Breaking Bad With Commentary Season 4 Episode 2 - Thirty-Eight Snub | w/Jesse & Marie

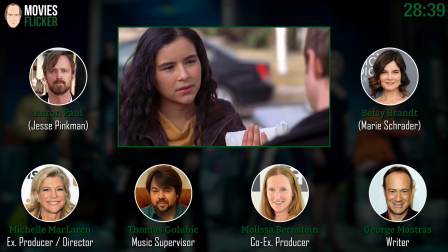28:34 Remember the day before we shut down, we were all about an hour, an hour and a half late because we couldn't get up the hill.
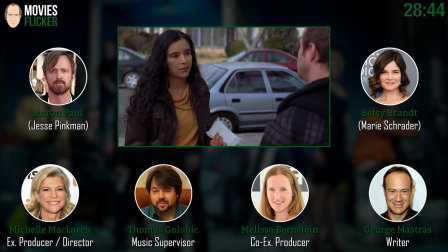28:40 Our stage sits on the hill. And I actually spent an hour, I live seven minutes from the stage when I'm there,
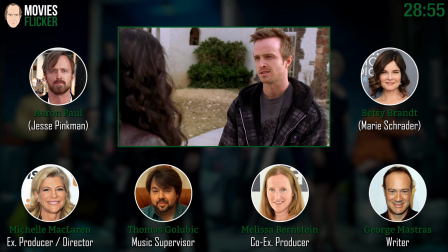28:47 and I spent an hour trying to get there, and I couldn't get up the hill, so I had to go back around like everybody else and go up the back side. Wait, I thought you got up, because you, Stu and I were like broken down, and we slid off the road.
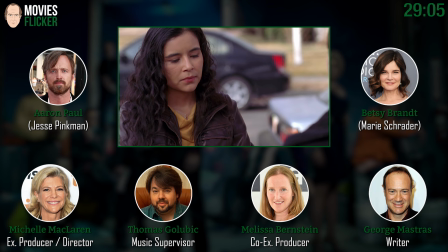28:59 I like your jacket, Aaron. And we saw you drive right by us. Okay, just in my defense. You drove right by us. Just in my defense. I just want to say that I was trying to get up this really icy hill and there was all these people beside the road with the cops and stuff and I didn't know I knew them.
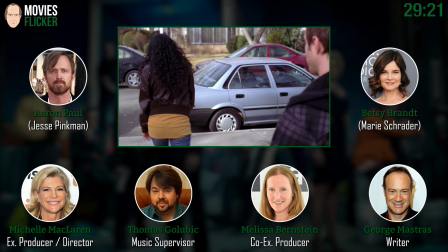29:14 And so I was concentrating on driving. You drove right by us. It was an unsavory element that Michelle wanted no part of.
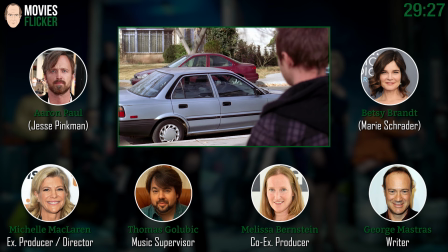29:22 I'm so embarrassed. The police. Because you had a Jeep.
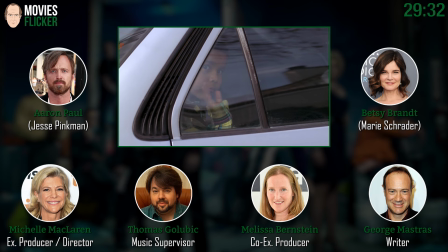29:26 It was just an old habit. she's the lights the cop lights she runs she goes oh
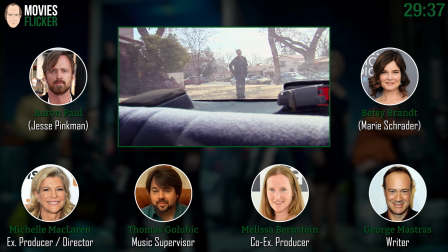29:32 heartbreaking look oh and he turns yes waves again i
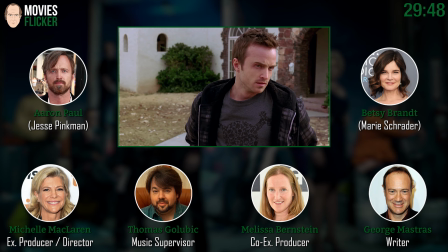29:41 think we shot that with a 5d i love the broken the detail the broken back you know light too that's so nice i'm so glad you love
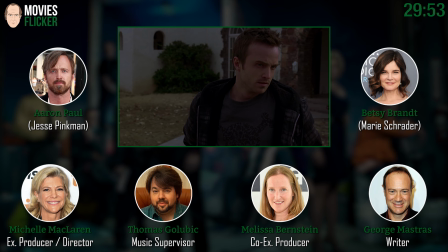29:48 that detail i think it was something we couldn't remove so really leave it there but i think it uh told the story but we thought it looked like a broken back lights.
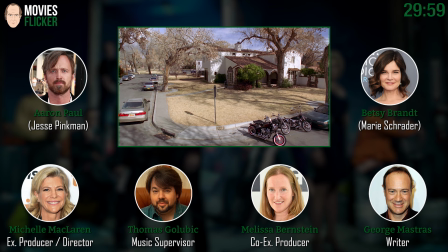29:55 We left it. We have a vast array of crappy cars. Happy accidents by budgetary constraints.
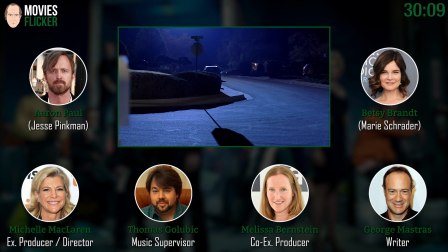30:03 Exactly. Oh, look how beautiful this looks. Michael Slovis. Oh, this is really amazing.
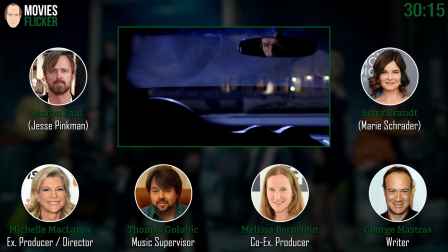30:09 This is so well choreographed and directed. This whole scene. And also props to Dave Porter, because I think he did some really beautiful music here.
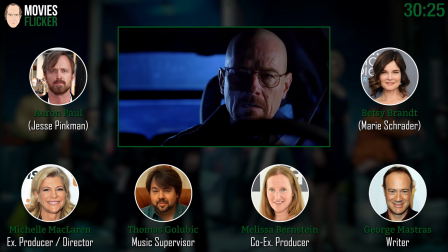30:16 It just really kind of added a whole other layer to the scene and brian i mean brian is so i i love it when he becomes heisenberg it's yeah it's so great there's a sort of creepy horror movie kind of feel to it when he
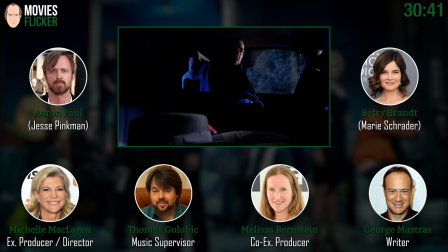30:33 walks toward the house which is great i think you like the tallest cherry picker shot on the planet coming up yeah we we
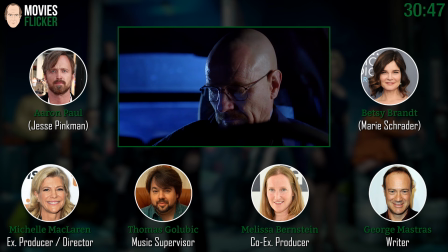30:40 we got a very very very tall uh non-film crane um to a bucket crane or whatever you call them.
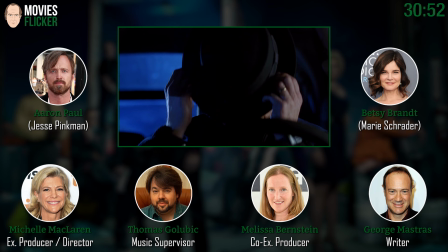30:48 It's like a Google satellite photo. We went very, very high with this. And here comes Heisenberg. Oh, I love this. And Dave's music.
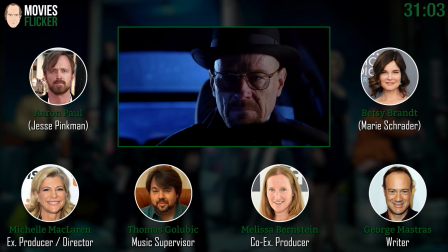30:59 Amazing. And this is a callback to episode 3...
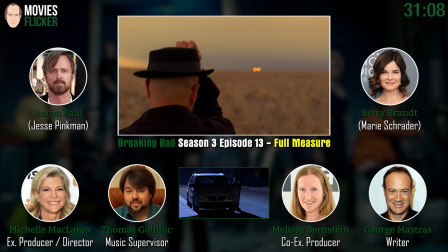31:06 No, wait.
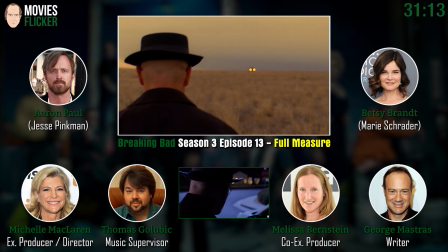31:09 313. 313, when they're in the desert. Yep. Yes. Using the same instrumentation.
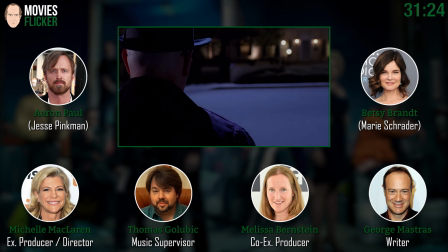31:17 Yeah. And Andy Vogley, who's our state camera operator and a camera operator, did an amazing job here. I wanted to stay very close to Walt. And that's a tricky thing to do.
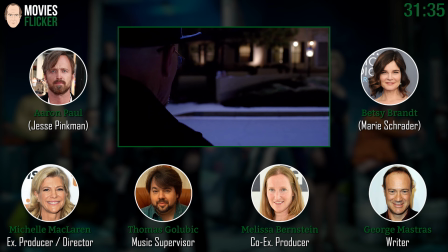31:33 And then the phone call breaks out. I love it. And everybody, I've heard so many different names of people who they think is on the phone.
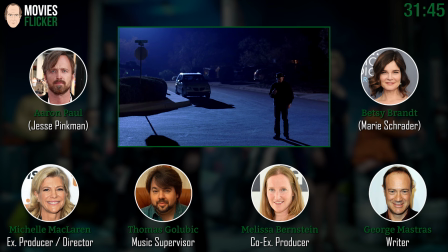31:42 Who is it, George? Who in your mind is on the phone? Tyrus. Because a lot of people think it's Mike. Yeah, now it's Tyrus. Yeah. We hadn't spent enough time with Tyrus. It's kind of tricky.
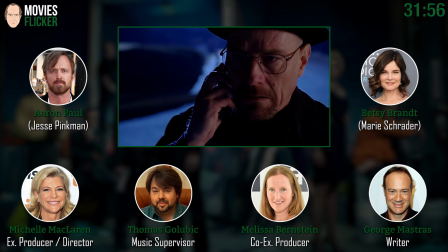31:52 You can't really, we didn't really know what he sounds like. So a
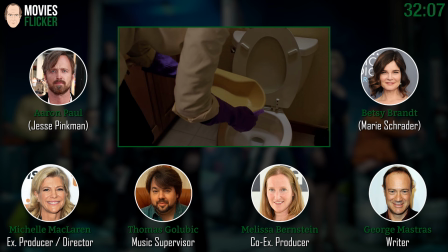32:00 little bit of air there. Cold air. Look at that shot. There it is. Oh, my God. Look at that shadow. Unbelievable. Yeah, that's not great. Michael did such a beautiful job lighting that, as always. Oh, Betsy.
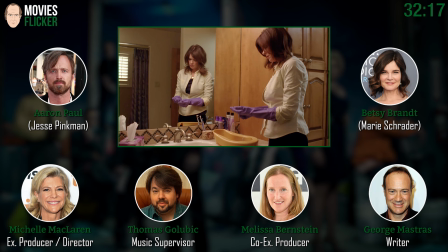32:11 Oh, the glamour. The glamour. Oh, I forgot about that. With the purple gloves. I used to live next door to, not next door, but a couple doors down from a purple lady.
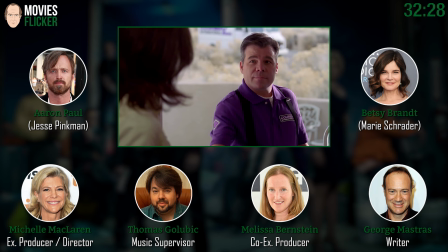32:22 Her house was purple. Really? She had cats that were purple. Must be like 15 of them. Yeah, it's crazy.
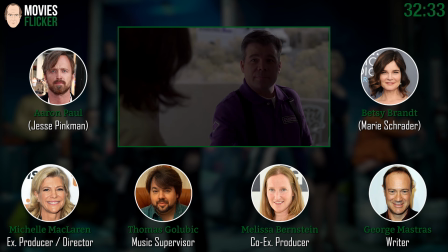32:32 You want me to wheel them inside for you? Thank you.